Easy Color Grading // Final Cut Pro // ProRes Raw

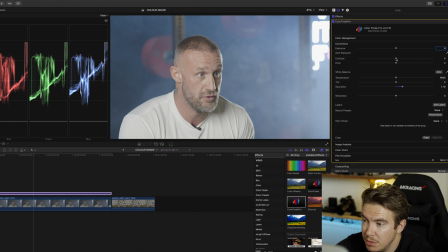So that's the saturation. We're going to add some contrast in because I want to have that sort of filmic style. So maybe to about here. And for me, it just looks way too bright still, and there's not enough sort of.
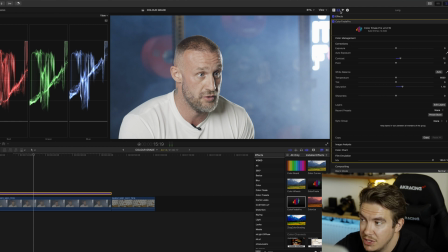He just looks too bright. It just doesn't look very nice. So I'm going to add a color wheel up here. These are great because you can add more color adjustments or more light adjustments if you don't want to do it in Color Finale.
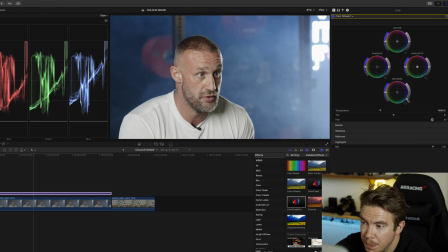So I'm going to bring all those highlights right down here, so you can see watch his face sort of come into sort of true color here, right down. And I'm going to bring the shadows down a little bit, and you can see on the, oh hello,
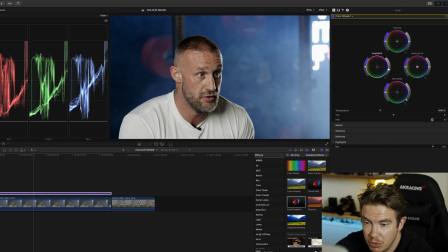Father's Day chat. So you can see on the waveform here, I'm still not clipping anything. Probably to about here. And I'm going to push up the highlights a little bit. Now you can see that on the waveform,
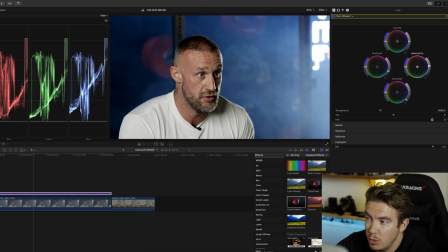there is a part of the image which is overexposing, which is this super bright LED light on the right hand side, but I'm not really that worried about it because it's just going to do that because it's a fluorescent LED tube, and I just want to make sure he looks nice and sharp or nice and exposed.
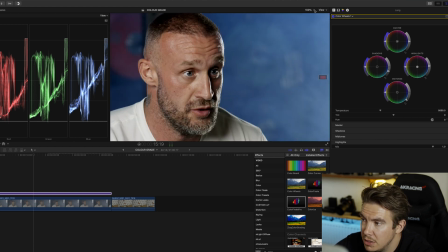Now if you zoom in, I'll put a 200%. His skin tone looks good.
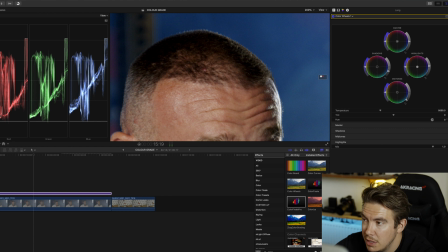He's going to hate me zooming in this far, but it looks pretty sharp, it looks pretty good, the colour looks pretty nice.
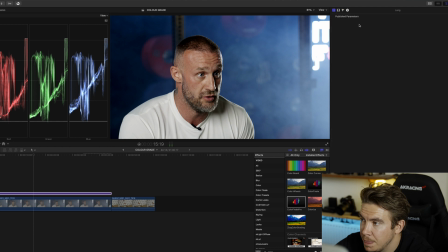I'm going to come back out to this one here, back out to colour finale, and I might just add a little bit more saturation and then a little bit of sharpness. Because we shot in ProRes Raw, it's pulled all the sharpness out of the image, and yeah, it's looking pretty good so far.
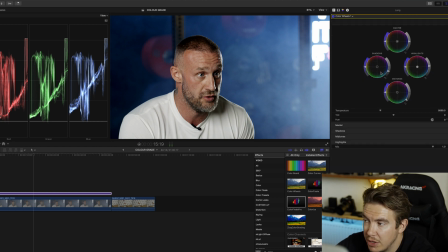I'm going to go back into this colour wheel, and I'm going to pull down the shadows a little bit more because I want it to feel a little bit more moody. We've used a haze machine in this, so I just like them. It looks great.
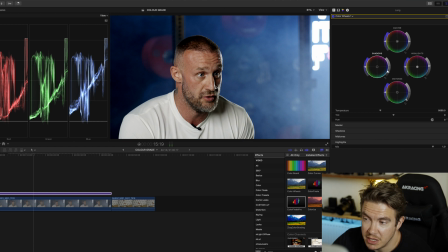It looks great from the viewer's point of view because you've got this like nice atmospheric like style like setting behind, and yeah, it just feels a bit more, just gives it that bit more volume. I do think I'm going to add a little bit more contrast in as well. Not too much, just a fraction.
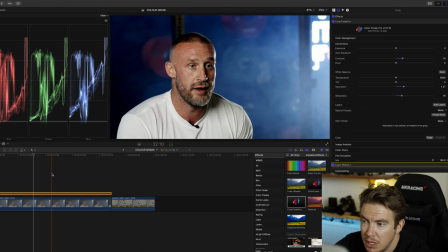And yeah, that looks, I mean, I'm pretty happy with that. It looks pretty good. He looks pretty sharp. So for the next clip, we've got a cocktail.
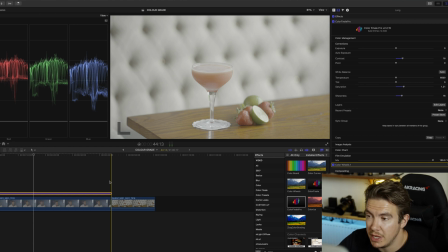We shot this in a restaurant last week. It looks pretty nice. The setting's great. We shot on the edge of the table, put some fruit down. The bar and restaurant looks fantastic because it's just been finished. So we're going to apply the same process again.
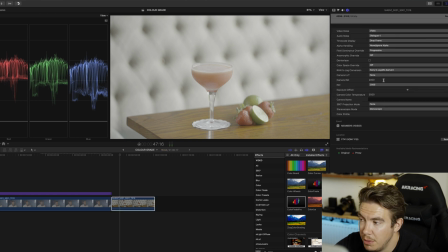So I'm going to click on the clip, go to the inspector tab, make sure there's no camera LUT applied, go back to here, and I'm going to pick a nice image, part of the image here, where her hand's in there, so I can make sure the hand,
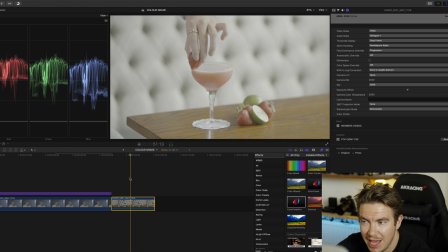make sure the hand has the right tones.
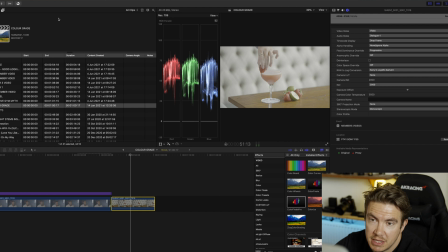So we're going to add another adjustment layer. So I'm going to go back to this one, adjustment layer.
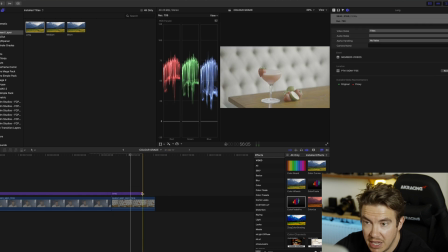I think I got all these adjustment layers from Ryan Dangle like years ago.
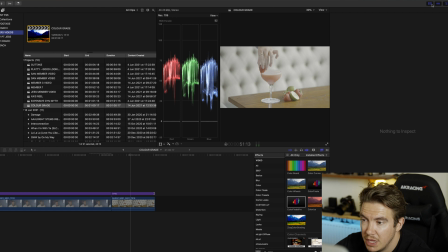You can find them on the tube, but so that's our adjustment layer.
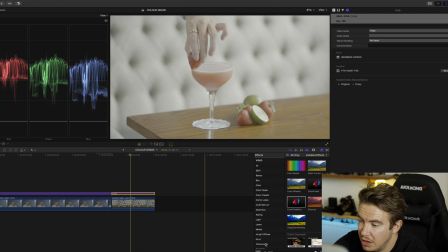So we can do the same process again. I'm going to add a colour finale. I think it's like 200 quid. It's not too bad. Might be worth it, might not be worth it. Seemed alright to me. You probably don't need to use it. I'm probably getting comments from people saying that I'm trash, but hey ho. So I add a colour finale. We're going to do the same process again. So I'm going to pull all the saturation out of the image, go into my layers,
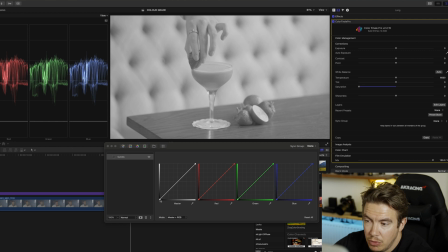onto my curves, and we're going to pull all of those shadows right down.
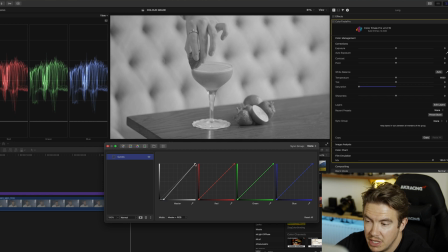Yeah, and then the highlights are going to bring up, and you can see the waveform is still not clipping, which is the great thing about ProRes Raw.
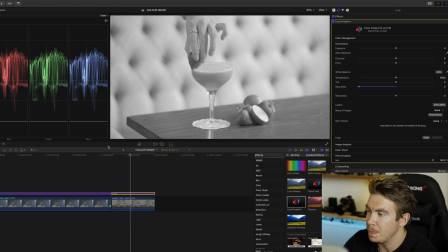Sounds a bit husky like that, doesn't it? The ProRes Raw. And then we're going to put all the saturation back into the image, so up to here. Cool.
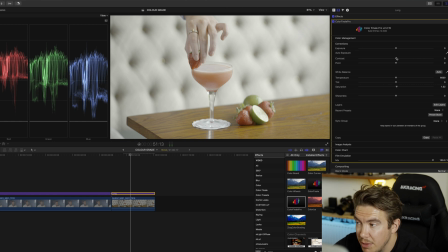Now we're going to do the same process again. So I'm going to add a little bit of contrast just to make it, I want it to like really sort of like pop.
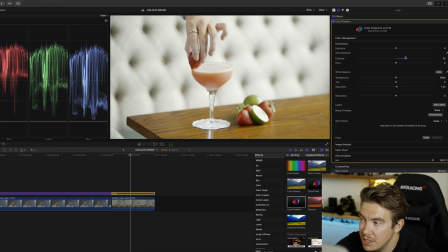I don't want to look at that. You can see on the waveforms on the left hand side how much sort of play you've got before the colour breaks apart. So I'm going to put it to probably about here. I'm going to bring up that saturation, put it to about here,
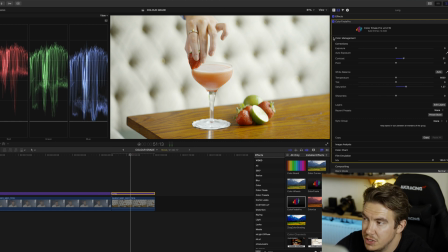and just toggle it on and off just to check to see where you're up to. So it's looking like a lot better. And then I want to do a little bit more colour work, or light work even. So we're going to do a colour wheel, boom, boom, boom, and I want to bring those midtones down.
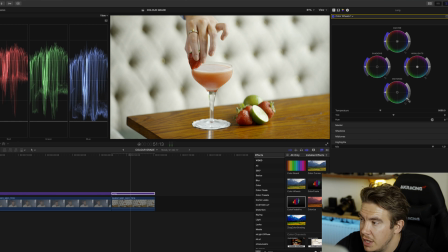Bring them down, down, down. And you can see it's not crushing yet. And then we're just going to push up the highlights a little bit, so it's nice and bright. And pull the shadows down a little fraction. And just check where you're at. So add just that little bit more.
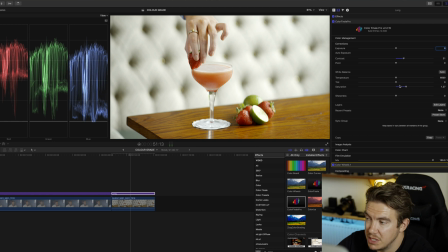And then we're going to add some sharpness, because as I said before, ProRes Raw just pulled it all out. So we're going to probably put it like at 30. Now the other thing you can do is you can add a denoiser,
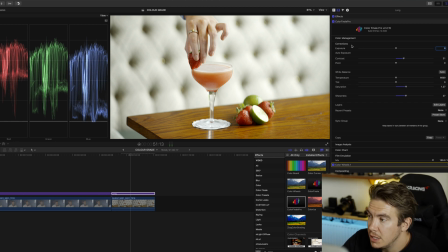which will help, because ProRes Raw doesn't have any sort of denoising software in there when it records the footage, but it's going to take ages to apply it because it's an old iMac. So you can see this was raw, and then this is kind of finished, and I'm pretty happy with where that's at.
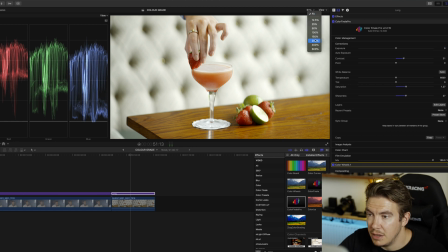I mean,
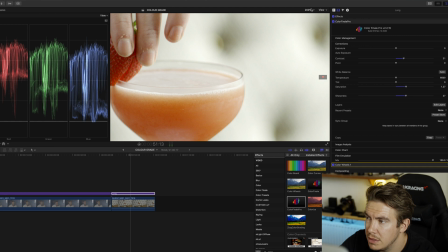yeah, it looks good. We'll be happy with that. So yeah, thanks for, if you managed to make it to the end, to watching all that.
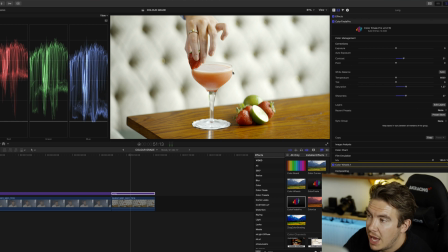If you've got any questions, let me know. And that's the sort of process that I do. Cool. Cheers.